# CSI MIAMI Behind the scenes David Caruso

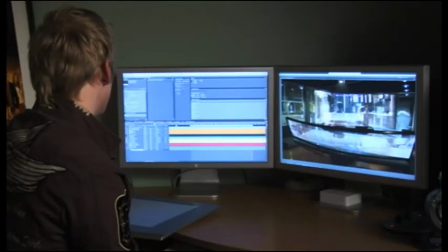[8:13]
So once that's done and that's assembled, then we can start doing the roto, which is basically taking them
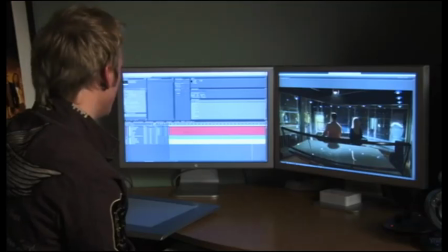[8:19]
off of their background and then cutting out each part of them,
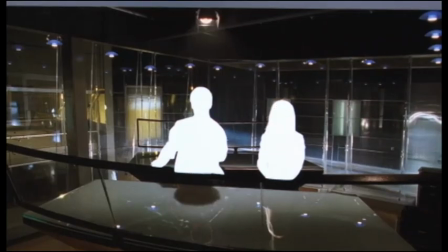[8:24]
from the shoulders to the head to the hair to the outside of the monitor glass. Then we can take that and add them on top, doink.
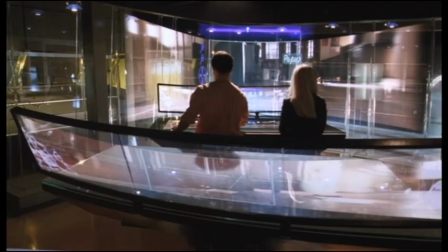[8:34]
So then stuff on the wall actually comes out looking as if it's behind them, and the stuff in the foreground looks like it's in front of them, as it would be naturally.
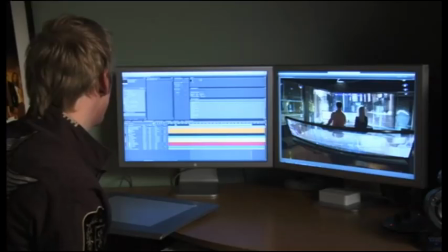[8:43]
And there you have the final shot that looks like this.
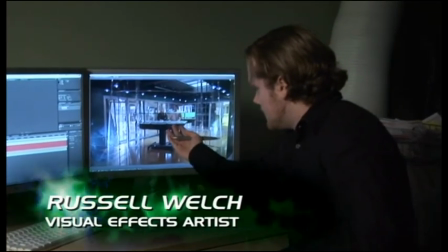[8:49]
As you can see, we have the AV table, and there's nothing on it.
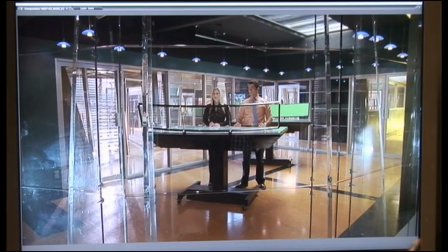[8:54]
Our actors are standing in front of it. We have a green screen back here, so they want us to put something there. So we've gone in and added something back there.
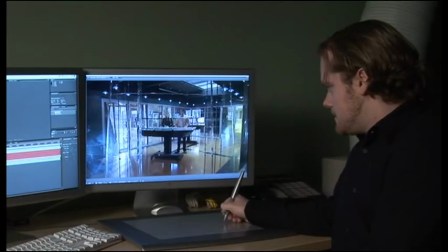[9:02]
We've made sure there's some reflection on the table to really sell the effect that these screens are reflecting off of the glass.
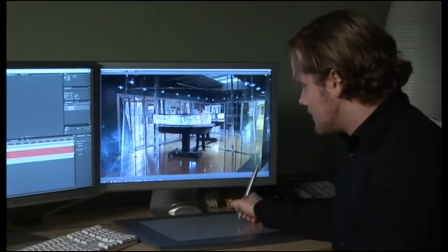[9:10]
And as we move along, we add the front screen that they're interacting with. What follows then is the foreground piece.
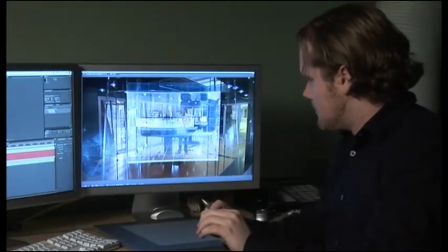[9:17]
We always make sure that whenever we have a shot as wide as this,
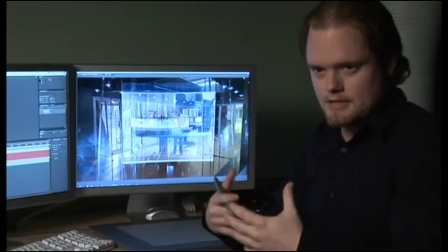[9:22]
is that there's a lot of things going on, because it really makes the scene more exciting to watch and look at.
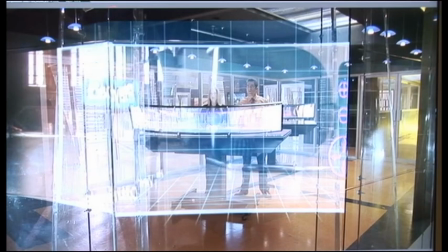[9:27]
And then these are just the side panels that are being added to give it a feeling that it's a real kind of a curvature.
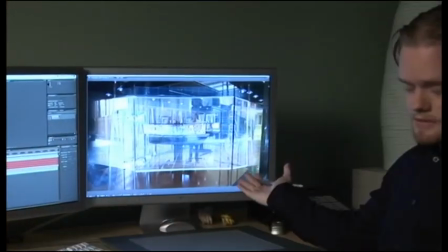[9:34]
And so that's essentially what the final shot will end up looking like when it's still.
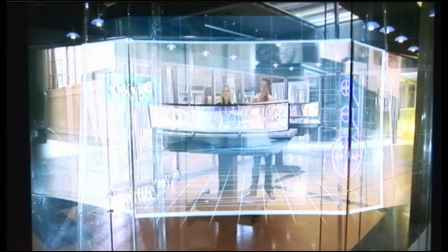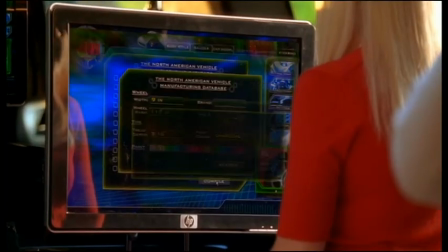The AV Hummer was totally redesigned. It was, 6 years old? And it looked 6 years old.
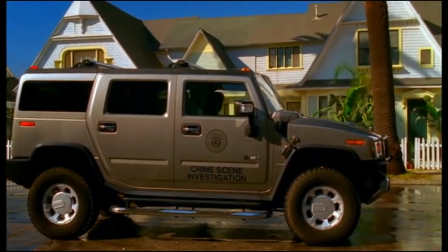[10:01]
The new AV Hummer is meant to be more slick.
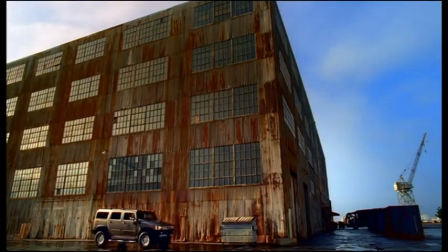[10:04]
It's got, you know, black, glossy surfaces and multiple computers, multiple screens.
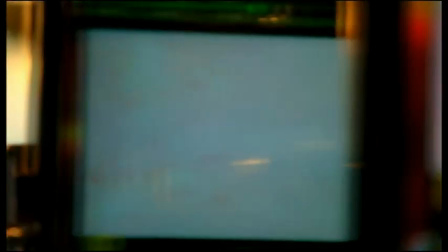[10:11]
Unlike the AV Lab, which is clear surfaces that we can see through, it's just simply multiple monitors.
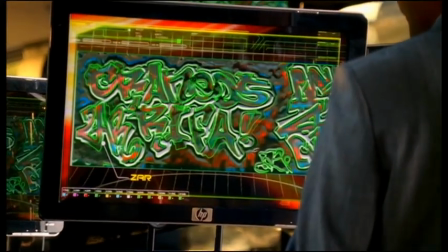[10:17]
So it might have one large key monitor and then all these various side monitors. But it's not a surface computer in the same vein as, you know, the AV Lab.
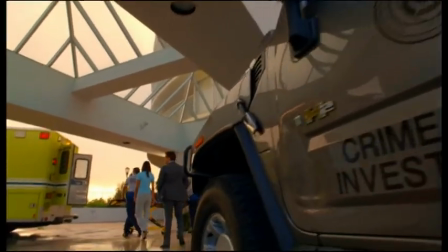[10:28]
Anybody can put a computer and a screen in the back of a truck, but the technology as far as the search engine that, say if they're looking for a particular individual and they were inputting information, because we have 43 minutes or so to tell the story and to wrap up, ours works really, really fast.
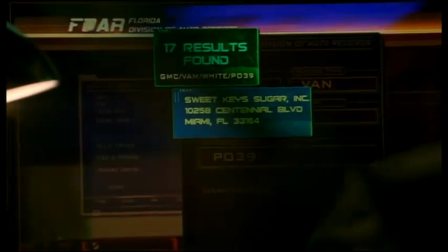[10:43]
And so I think, you know, the CIA, the FBI, they would love to have a computer that does what ours does.
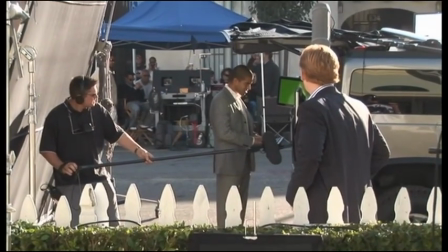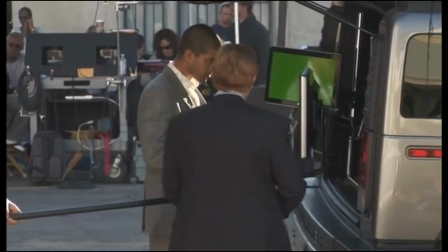[10:56]
Since we're never going to play back a graphic in the AV Hummer, due to the fact that it's a daylight exterior, the exposure on those monitors is never going to hold up.
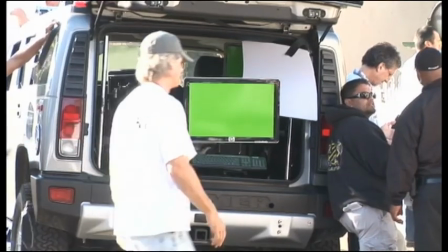[11:05]
Those are all going to be just dressed with green screen.
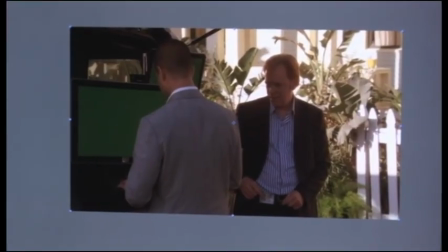[11:10]
So here's the AV Hummer, you've got the truck, and you've got the actors in the foreground working on the AV Hummer,
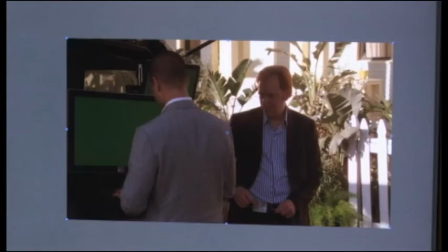[11:16]
and it's got several monitors in there just sort of covered in green, which lets us then take the green and key it out.
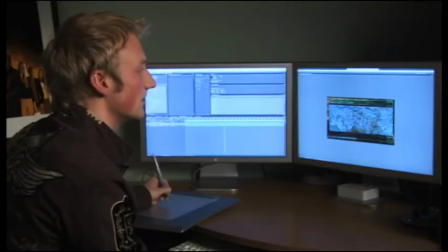[11:24]
And then here's the graphic. It's got some interesting stuff that is revealing the spray paint that was underneath the paint on the wall. So we'll take that and we'll take the original footage,
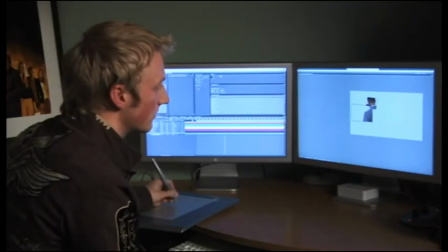[11:36]
and what we'll do is we'll take and we'll select the green and just key out that specific area.
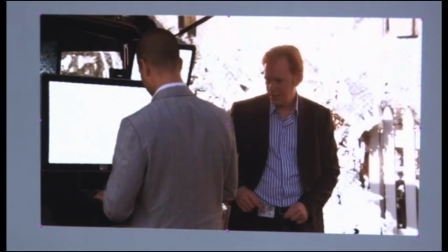[11:43]
So we're able to take and select the color green because it's different from skin tone and it's different from most of stuff in a normal scene.
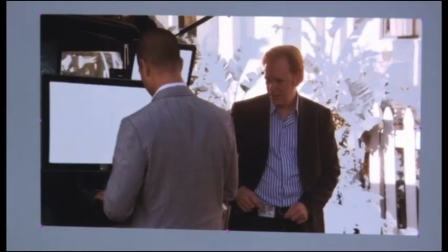[11:52]
So we're able to key this and get this nice edge around the actor so he can move around in front of that, and that's transparent, and we can put whatever we want between that.
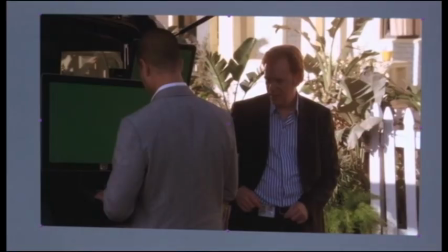[12:01]
So there it is with the backgrounds, and then adding the screen in here gives us a bright screen lit in the middle of the frame in the monitors in the back of the AV Hummer.
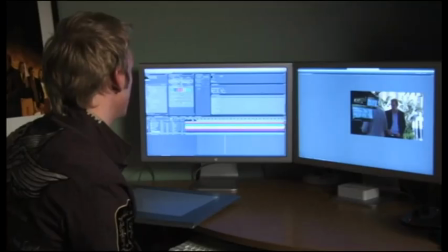[12:10]
Here they are overlaid over on top of the actor, and then with the key on, the actor then pops in front of them.